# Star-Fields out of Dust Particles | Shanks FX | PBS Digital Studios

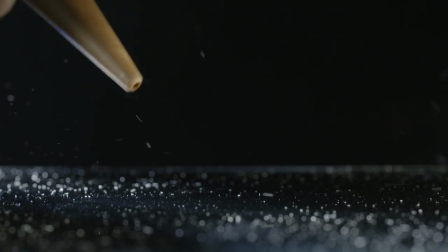4:26 Kind of blow all the excess stuff that doesn't really count. Like I said, not all of them are spherical and really precisely round, but I think that's good.
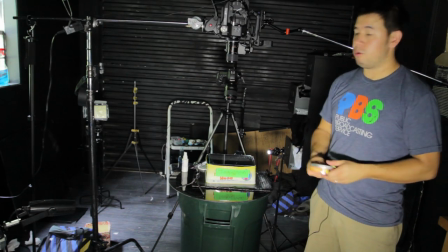4:39 I kind of like the way that looks. Now, if you guys aren't comfortable mounting your camera with 2 C-stands going straight down,
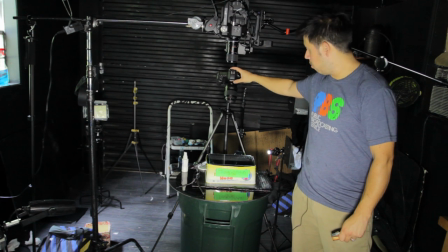4:46 you can still shoot it, you know, with a tripod looking down, and it'll still get good results.
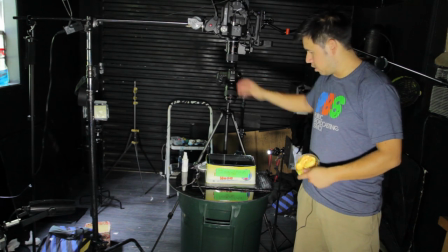4:53 But if you want to do it, you know, a classical way, which is a lot safer, I have some putty here,
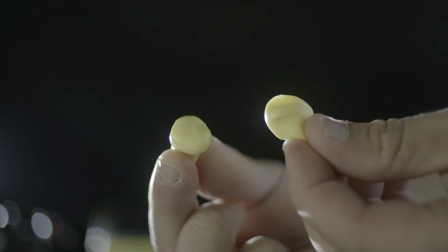4:59 but we could just take 2 kind of balls of putty here, put them on each end,
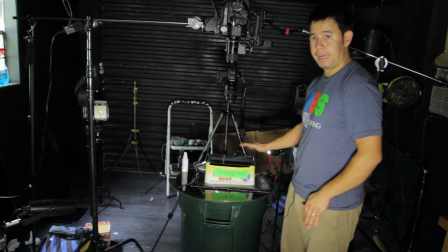5:06 just so it tilts a little bit more at an angle to help sell the shot a little bit better. Now let's see what this looks like. We have our stars here. Now, as you can see, yeah, there's the depth of field. You can see that it does have a little bit of a shallow depth of field, because usually when you're looking at space, all those stars are so far out there, everything's in focus. But we can give a few little, hit that with the brush a little bit, with our air blower.
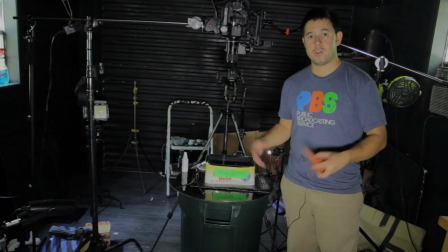5:39 And there we go. I actually think that looks pretty good. So that's how you make a star field with a flashlight, plate of glass, and your camera.
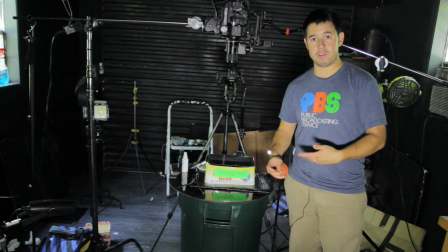5:47 Now, it's so easy to go online and find an image of a star backdrop and throw that in your shot,
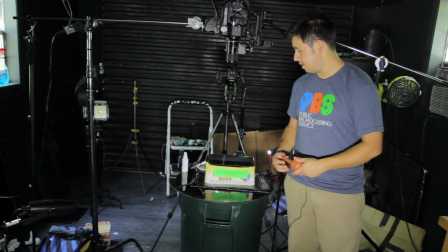5:53 but this way it's a lot more hands-on, it looks cooler, and it's gonna give you a much more original and fresh look to your composite. So, hope you guys enjoyed this one. Have a good one. Later.